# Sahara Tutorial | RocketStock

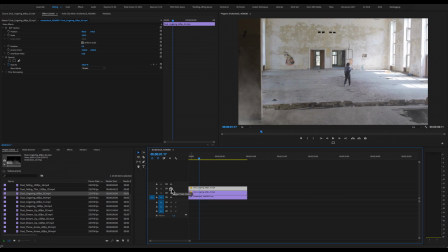This will just add another layer, and it'll let me take my larger layer, and under Effects, we can go to Blur, and we can select a Gaussian blur, and blur the foreground layer a little bit,
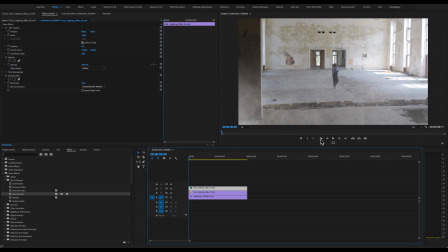just to kind of make it look like it's a little bit closer to camera. I don't even need to adjust the color on these because it matches the background footage pretty well. And if I hit play, we've added some atmosphere to our shot. So why don't we jump over to Final Cut Pro and have a look at how to achieve a similar effect over there.
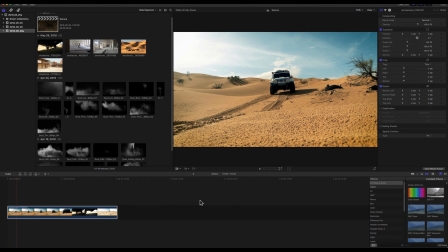Alright, and here we are in Final Cut Pro, and it looks like we have a shot of a Jeep driving through the desert right towards us.
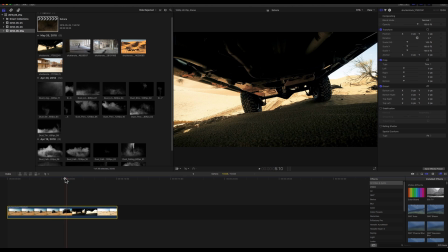It's coming straight for us. Could we see his license plate, or did he blurred out his license plate.
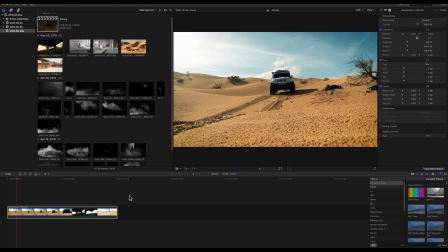Otherwise we could find that guy and take his Jeep. I'm disappointed. So, the first thing I want to do is I actually want to speed up this footage a little bit, because I think it's a little bit too slow. So, under the time tab, I'm going to twirl it down, fast. Let's make it run 2 times as fast and take a look.
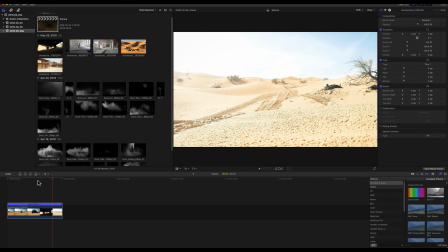Oh yeah, that definitely looks better. In fact, I would not be surprised if that was the frame rate this was initially shot in.
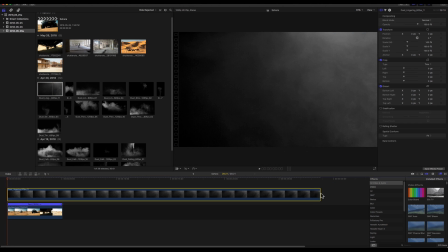So, first thing I want to do is we're going to add just some lingering dust over the shot to kind of amp up the deserty look of all this.
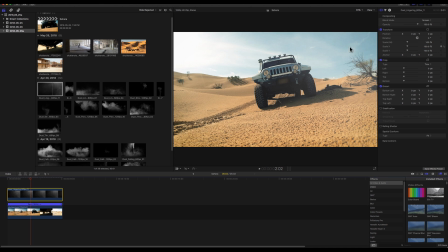I'm going to select our clip, we're going to go to blend mode, we're going to go to screen, and that should immediately put a little bit of a sandy haze over top of everything.
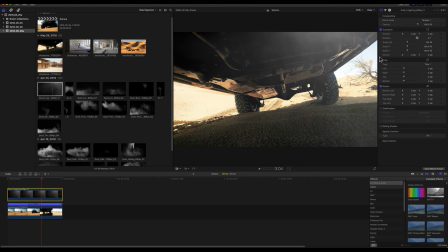Now, it's very subtle. We can sort of see it more when we're under the truck. I'm also going to set some opacity keyframes because we should really only be able to see this dust when there's a lot of light hitting it.
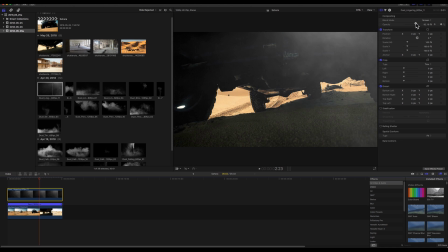So I'm going to set an opacity keyframe, jump forwards till the truck is blocking everything, and then let's turn it way, way down.
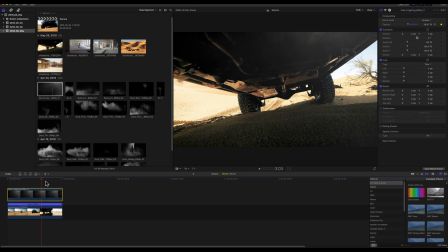And then once we're back here under the truck and there's some light, let's turn it up a bit. Let's hold that to about there.
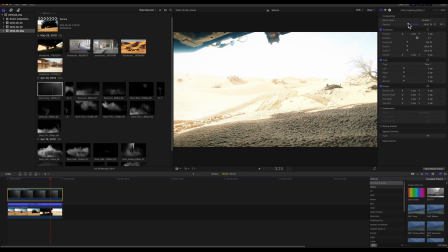And then once the truck's gone, let's turn up the opacity all the way again.
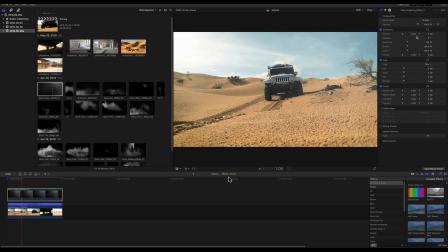And that should just make our dust look a little bit more natural, look a little bit more settled into our environment. Brilliant. I also think we can amp this up a little bit more with some sort of low-level dust.
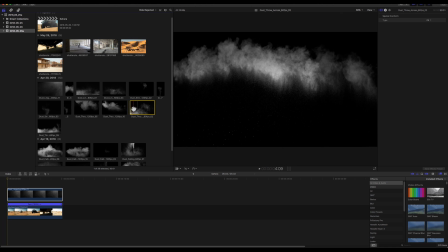I'm going to look at one of these dust throws. So we're probably not going to want to throw any dust in this, but I like the dust settling after the throw.
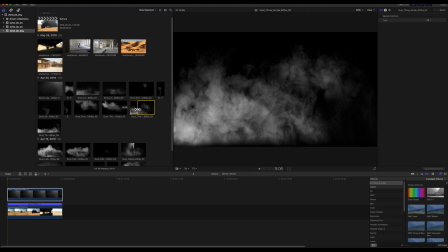So why don't we grab one of these clips from that point and drag it onto our timeline.
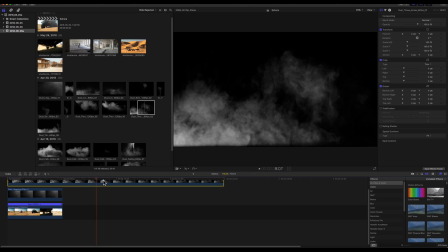Let's just see how that plays out in time with this Jeep. I think I'm going to speed this clip up as well. These are shot at 60 frames per second and 120 frames per second, so there are going to be times where you're going to want to play with the speed. Let's set it to 2 times speed.
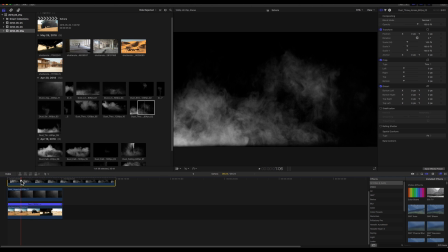And we're just going to use this dust sort of slowly settling after the Jeep drives by,
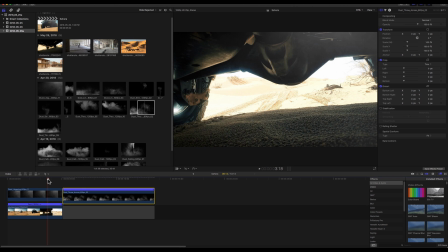as if it kicked up some dust from off screen from one of the tires as it went.
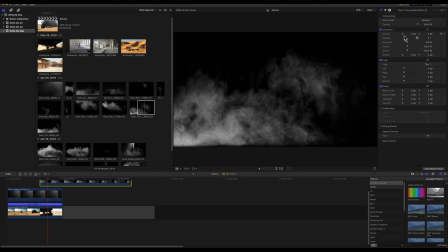So let's throw that on top, maybe over here, and we're going to scale it up a little bit.
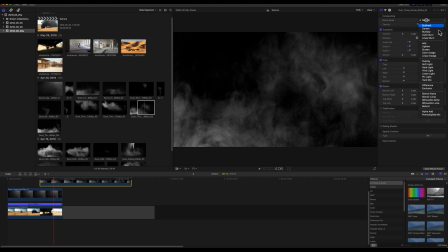And by about this point, I'm also going to change the blending mode to screen so we can see what we're doing.
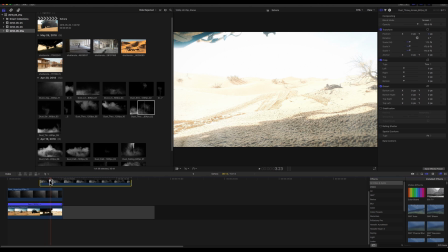By the point the Jeep is passed, we're probably going to want this to have been stirred up.
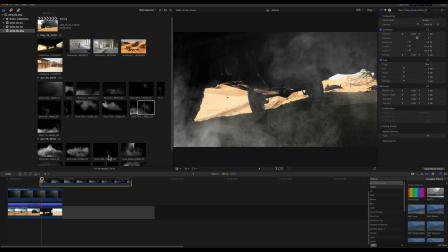So let's add a keyframe. But while the Jeep's passing, let's turn the opacity completely down.
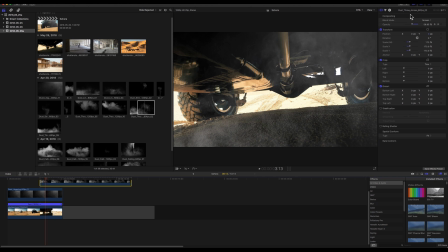I think we can actually bring it up a little bit later.
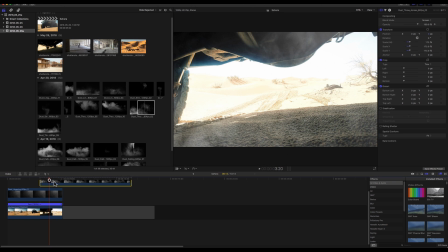Great. And we're probably going to want to tint this a little bit so that it blends into the footage a little bit better.
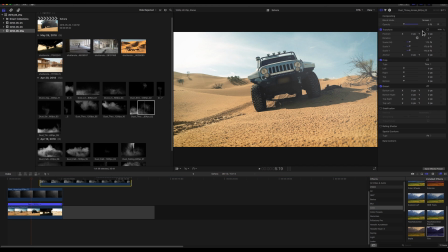So why don't we jump down to color, tint. Let's throw it on there.
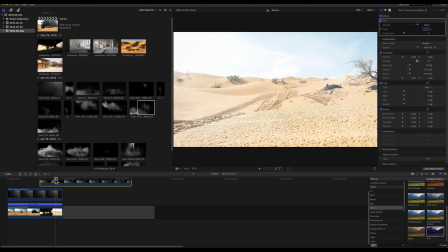But let's not leave it purple because that won't make much sense.
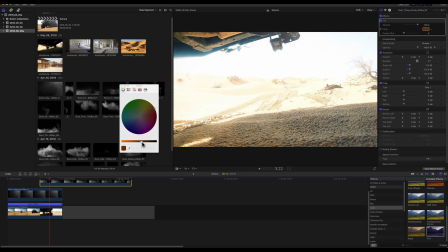Let's go for a nice sort of orangey to help it stand out.
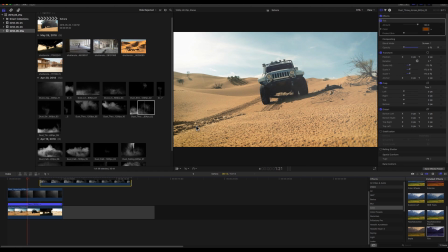Sometimes screen effects can get a little bit hard to see against a bright sky.
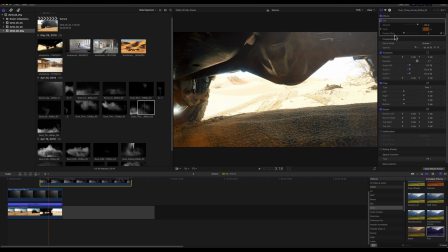That's a little orange.
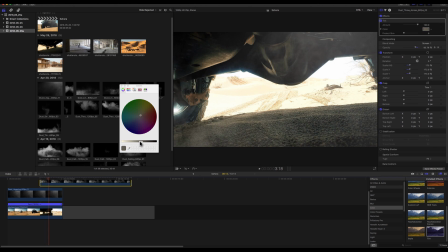Or I could just use my eyedropper and select some of the dirt and then darken it and amp up the color just a bit. Don't need to do that.